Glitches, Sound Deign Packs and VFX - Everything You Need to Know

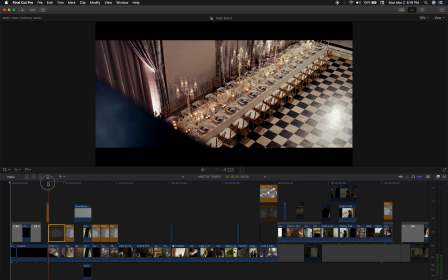But originally, this is what the shot looked like. It was flat. It was static lighting. There's no spinning gobo lights.
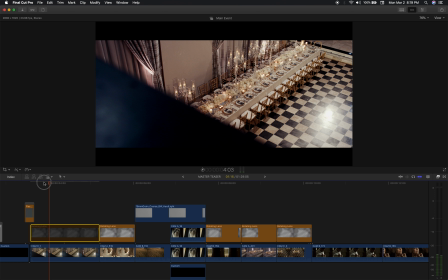But this effect from Cinegrain is called rotating lens, and it literally looks like there was gobo lights on there.
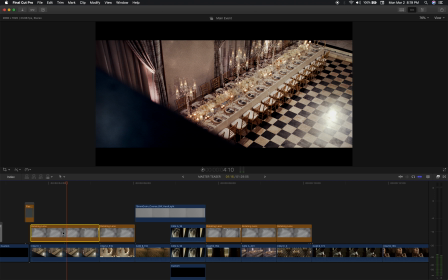And it adds some grain, so check this out. It's like this really cool texture, grain, but then also just looks like they're spinning gobo lights.
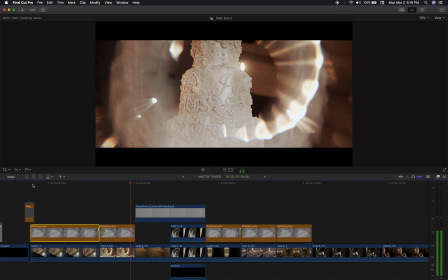Well, now really, when we go back then to falling in. That is an actual crystal. Let me just point that out. So it's an actual crystal in front of the lens, but I added this to keep the continuity there.
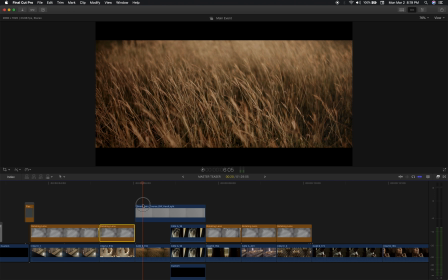And then I took it away for this. There's just regular grain.
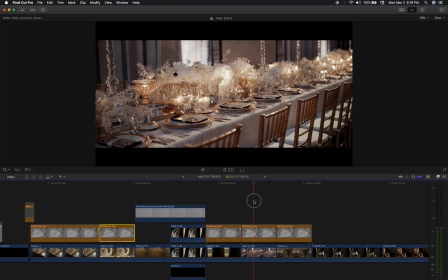So I took it away for that, and then once you get back into these reception details, I added it back in. And say it's crazy. Like this shot is really boring without that. and you put this back on, it's like, oh yeah. And say it. It just looks like there's gobos in the room.
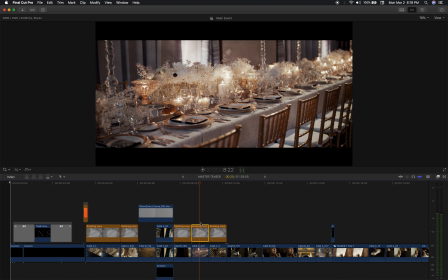So really, really cool effect that I found from Cinegrain.
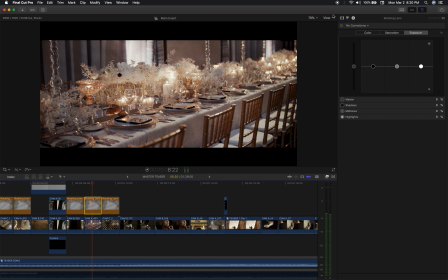And my blend mode on that too, guys, just so you guys know, is overlay. So like either with that you can go hard light or overlay. If you go hard light, it's going to be a little bit stronger. So I went with overlay, kind of blended in there a little bit better. Yeah, so that's kind of the big thing.
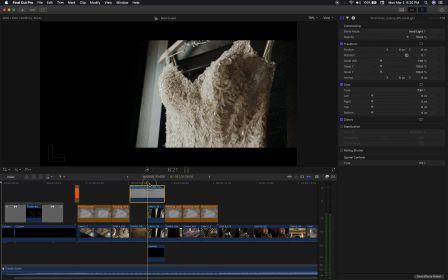Kind of that I've been using some really coarse like black and white grain overlay.
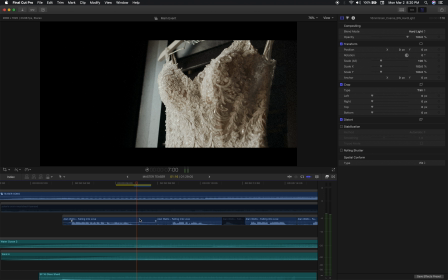You can see it's pretty strong here in the midtones. And then let's see.
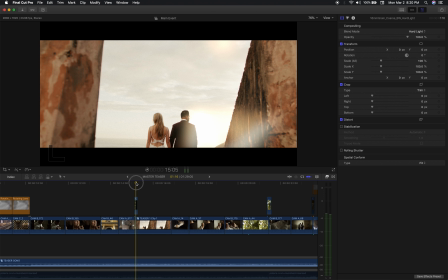I want to talk about a couple transitions. So this is actually a transition I'm really fond of. It's just like this little light thing. You're gonna laugh really hard when I show you what this is.
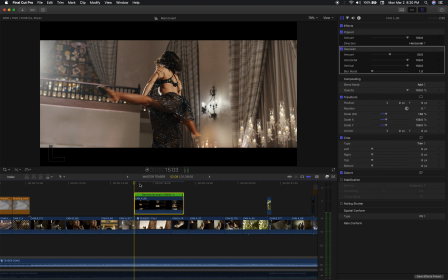I'm gonna play it back at regular speed, and I'm gonna I'm gonna turn off the effects, and I'm gonna turn off the transformation, and I'm gonna put this to normal.
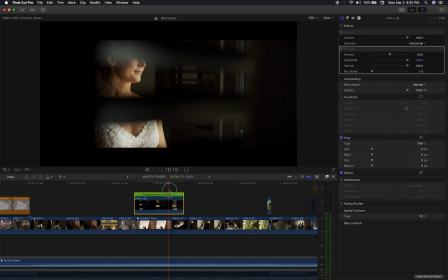So this is actually the original shot, and I originally had just sped that up, right?
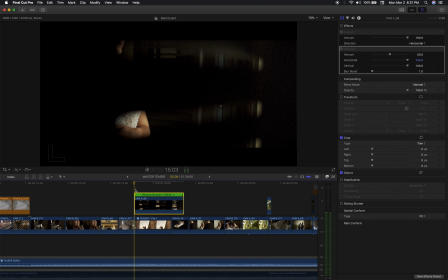But it didn't quite feel right. So if I play that back at regular time. Anyways, so basically what I did was I made the blend mode to add.
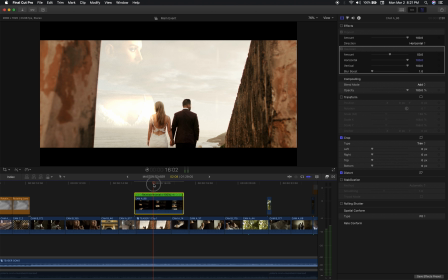So you're like, oh, that looks kind of shitty. And then I transformed it. I'll show you why here in a second. Let me actually maybe show you on this shot.
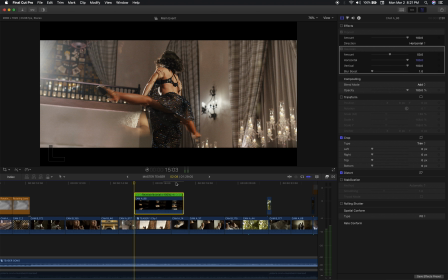So it kind of like, I don't know, it just seemed kind of like it wasn't, because there's so much black on both sides,
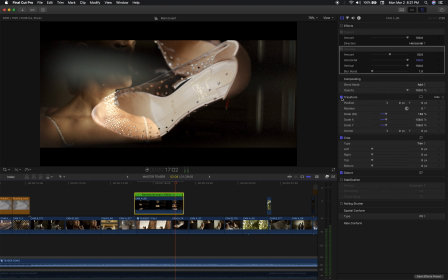it didn't seem like it was covering the full frame, so I went full frame like that, right? And then the thing that's really funny is I flipped it. So I just flipped it, and then I put on a Gaussian blur because I didn't want to be able to see what I didn't want her like outline and everything, so I put on this Gaussian blur, and then of course sped it up real fast.
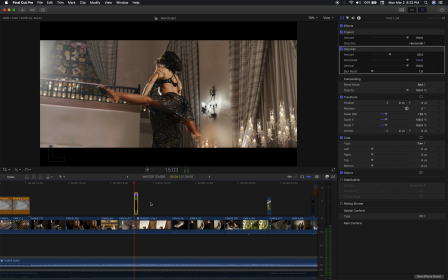And actually I hope I can go back to, yeah, I sped it up to 1406. So anyways, down the road I'll probably sell that as a glitch pack because it seems to work very well.
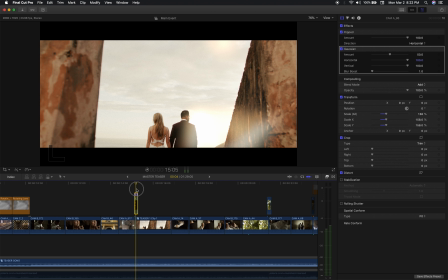So very, very cool. That's that glitch, and I use that several times in the film, but it's literally the funniest shot from before and after.
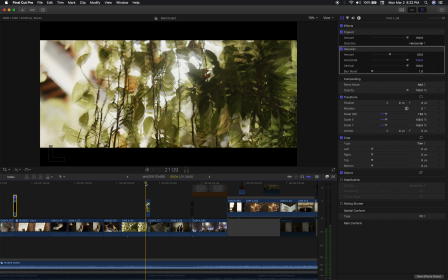And then over here, this is literally just taking the end of this clip. So if I was to play this back at regular speed and maybe change the normal mode.
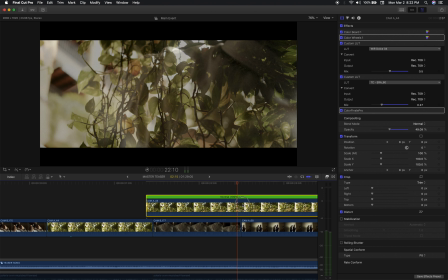It's just a gimbal clip. The gimbal clip moved on regular, so I just sped it up super fast
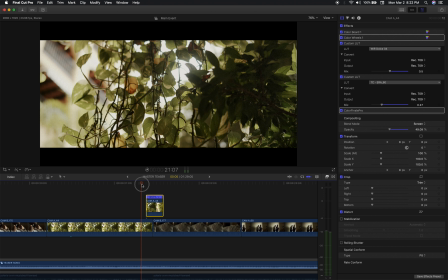to 1257%, and then offset it over top of this so that it kind of creates this that effect right there,
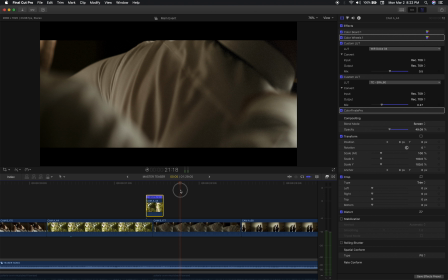and then into his shirt, right? And there's like a little swoop sound effect down here.
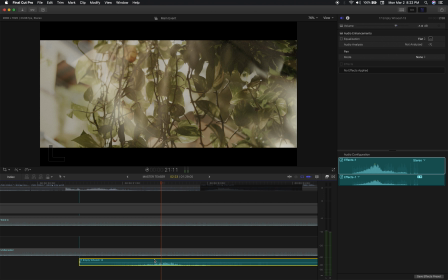This is from Singularity, I think.
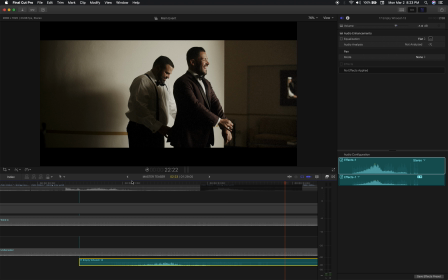Not the best, but it works.
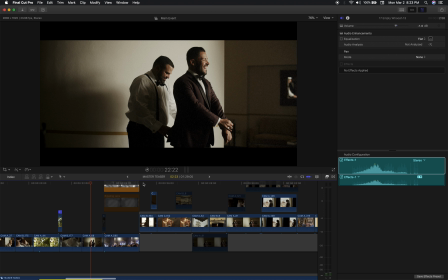So those are like the glitches, and then I only have one other glitch that I used. I cut back to a detail shot here.
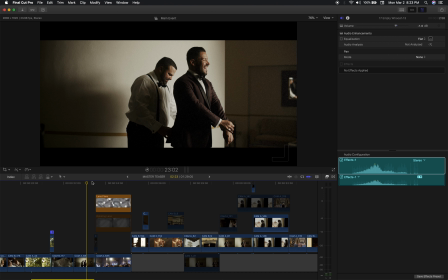I did a different, what's funny is that I don't think any of the filmmakers commented that this is like a fake
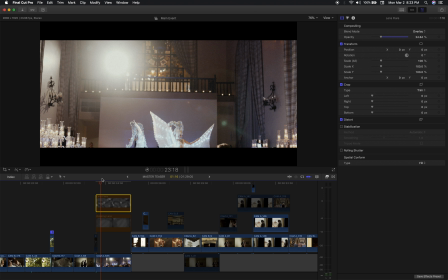lens flare, but it totally is, because they didn't question it because there's a big light source in my shot. But yeah, so I have this little lens flare. That's about all I get with the Milvis glass. And so I added this because it just made it a little more interesting, you know?
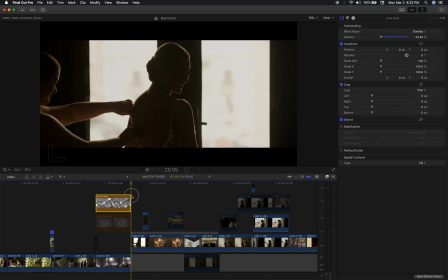So I was feeling it, so that was kind of cool. I tried the rotating lens thing.
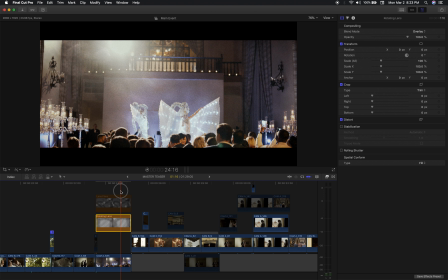I just wasn't, it was a little too much, kind of distracting, you know? So I tried another one.
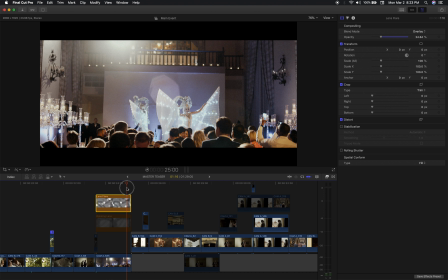This is also from Lens Distortions. No, Cinegrain. No, Lens Distortions. Hold on.
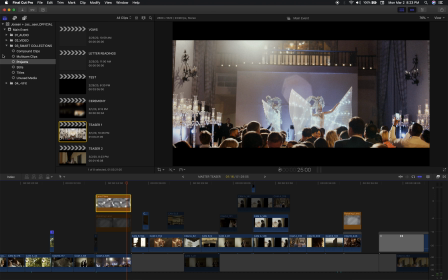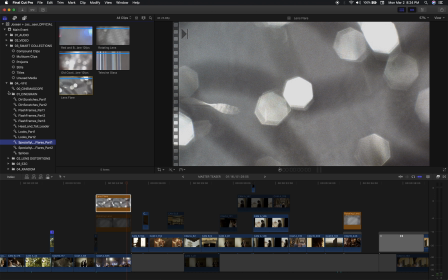Yeah, sorry, that's what it's from. Lens Distortions, Cinegrain, not Lens Distortions.
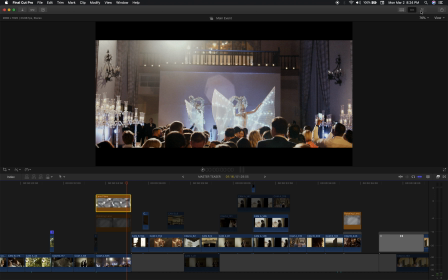Cool. So that's Cinegrain, and then blend mode on that is overlay as well.
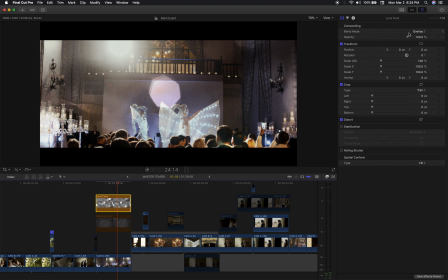I turned it down to 24% just because it's too much there, right? So, you just gotta play with things, right?
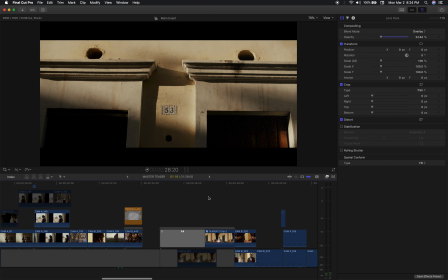And then the only other transition I use in this entire film is this transition.
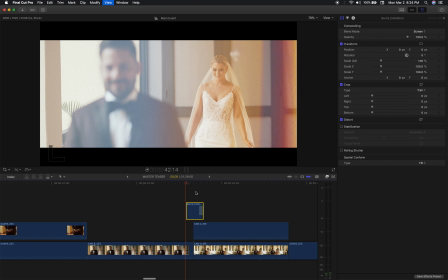It's one I use. No, not this one. Oh, I did use this one.
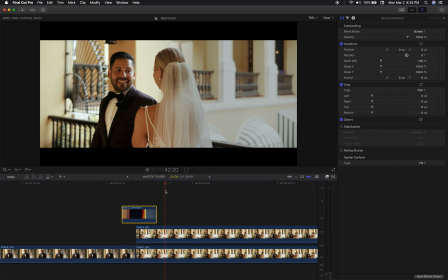Yeah. This is very just like color burn, super normal.
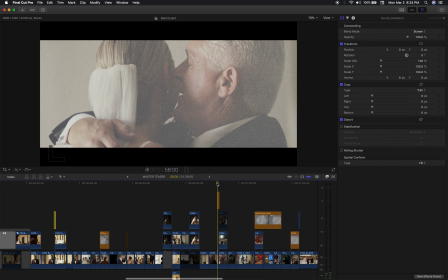Where's it at? Can I use this somewhere else? Oh yeah, flash frame 2.
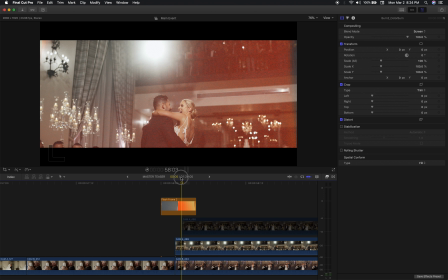So that one, right? Is it, what? super easy. It is also from, this one is from Cinegrain as well.
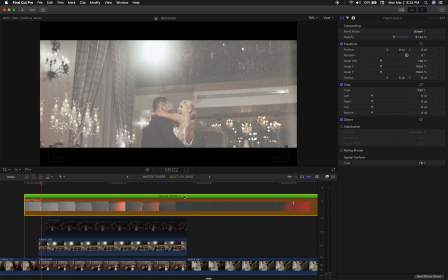And so let me just kind of walk you through that. I grabbed 2 seconds and 17 frames.
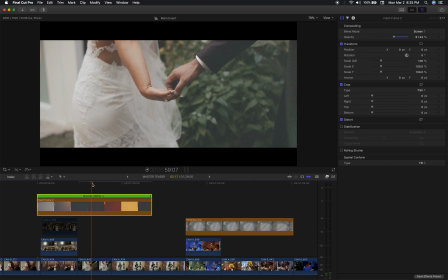And you're like, how'd you choose 2 seconds and 17 frames? Well, I just go through basically this pattern until those red colors disappeared.
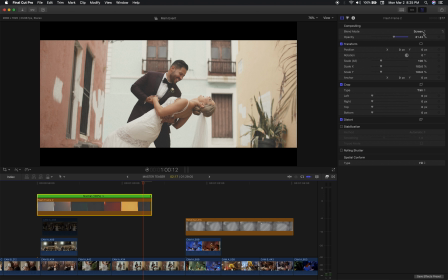If I was to turn this off, it's probably easier to see.
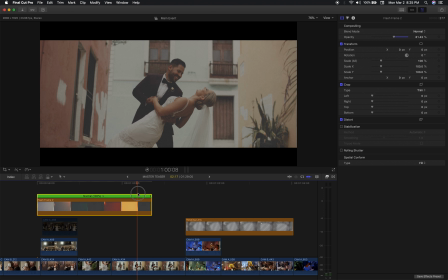So red patterns disappeared right there, right? You can kind of see it right here too.
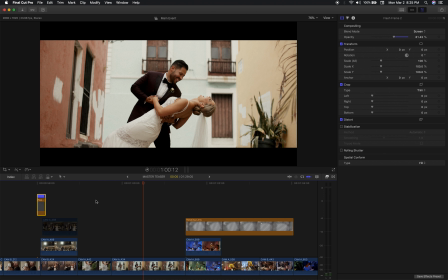So that's what I did. Anyways, put that at screen, lower the opacity on 61, and then bam, next thing you know, there we go.
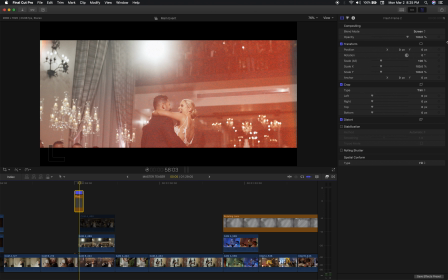Because if I kept it at 100, it was just too intense. So that's it.
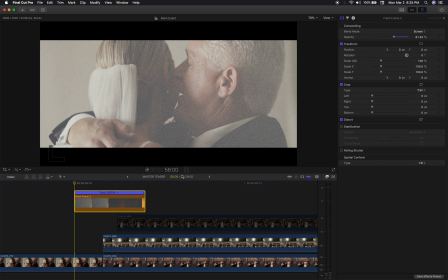So just super sped up to be 5 frames, basically. 5 or 7 frames is kind of what you want for these overlay glitch kind of things.
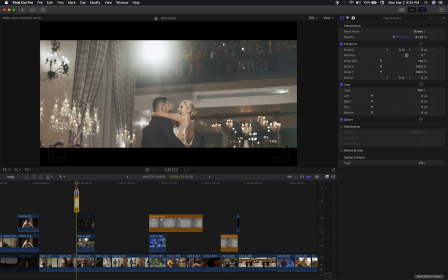I like odd numbers, you know, just my personal preference.
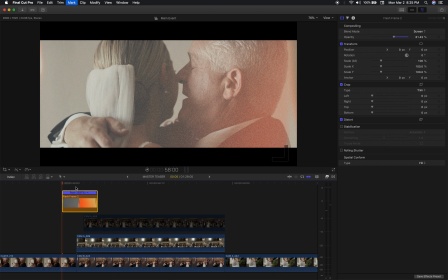I like having it where it's 2 frames before the cut, so 1, 2, 1, 2, 3.
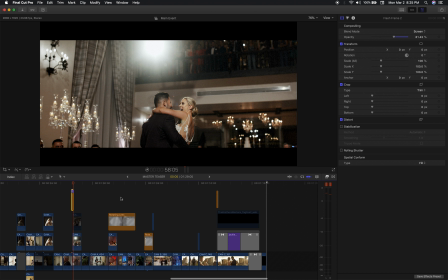That's kind of my idea. Or 7, so it'd be 3 and 4. I'm just rambling at this point, but that's all.
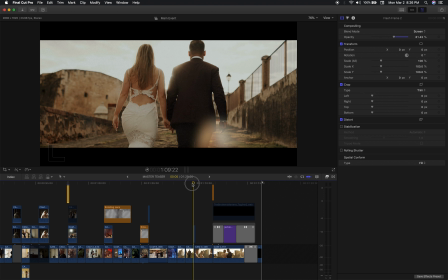Sorry, excuse me. That's all the glitches and stuff, and that's just kind of the idea behind it. This right here, same thing.
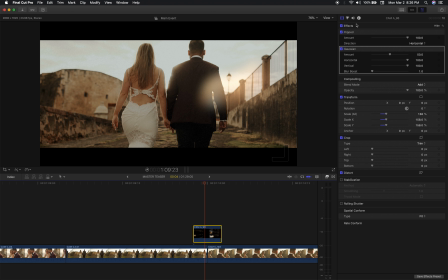That's the exact same weird, weird thing from earlier that I just flipped and blurred. So I'm gonna keep that one in my library for a while and then sell it later
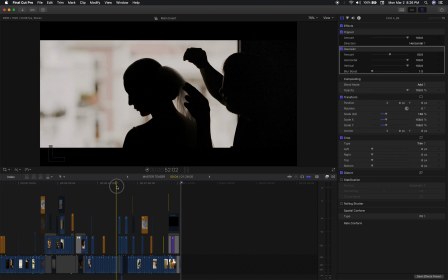after I've used it a bunch. Yeah, so I can talk about sound design.
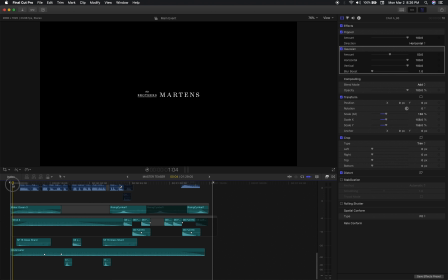That was really straightforward. I talked about how I was going to open up the drone shot, so I had that. This is from Lens Distortion.
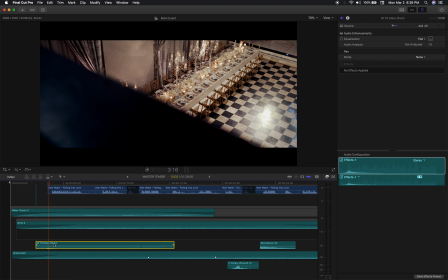This is from their sound pack, and it's one of my favorite little effects.
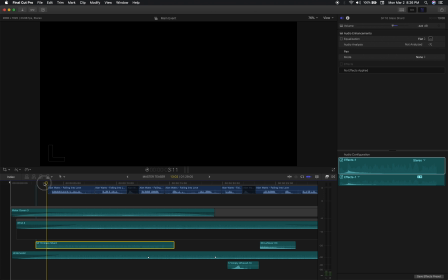It's not too specific for song keys for the key of the song, so it's pretty great. So check this out. This is what it sounds like without it. It's pretty wild.
Well, now really, when we go...
Like, it's good, makes sense, but this has a little pop to it.
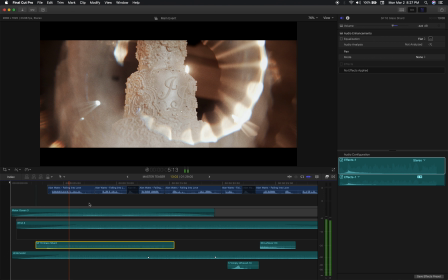Well, now really, when we go back then to falling in love.
Yeah, love it.
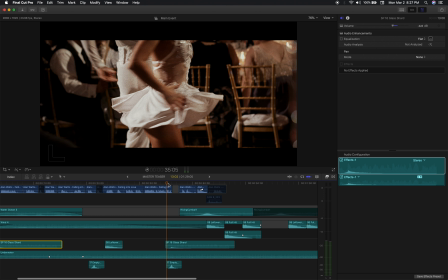I used it there. I only use it 2 places. I used it there and here.
What an act of faith.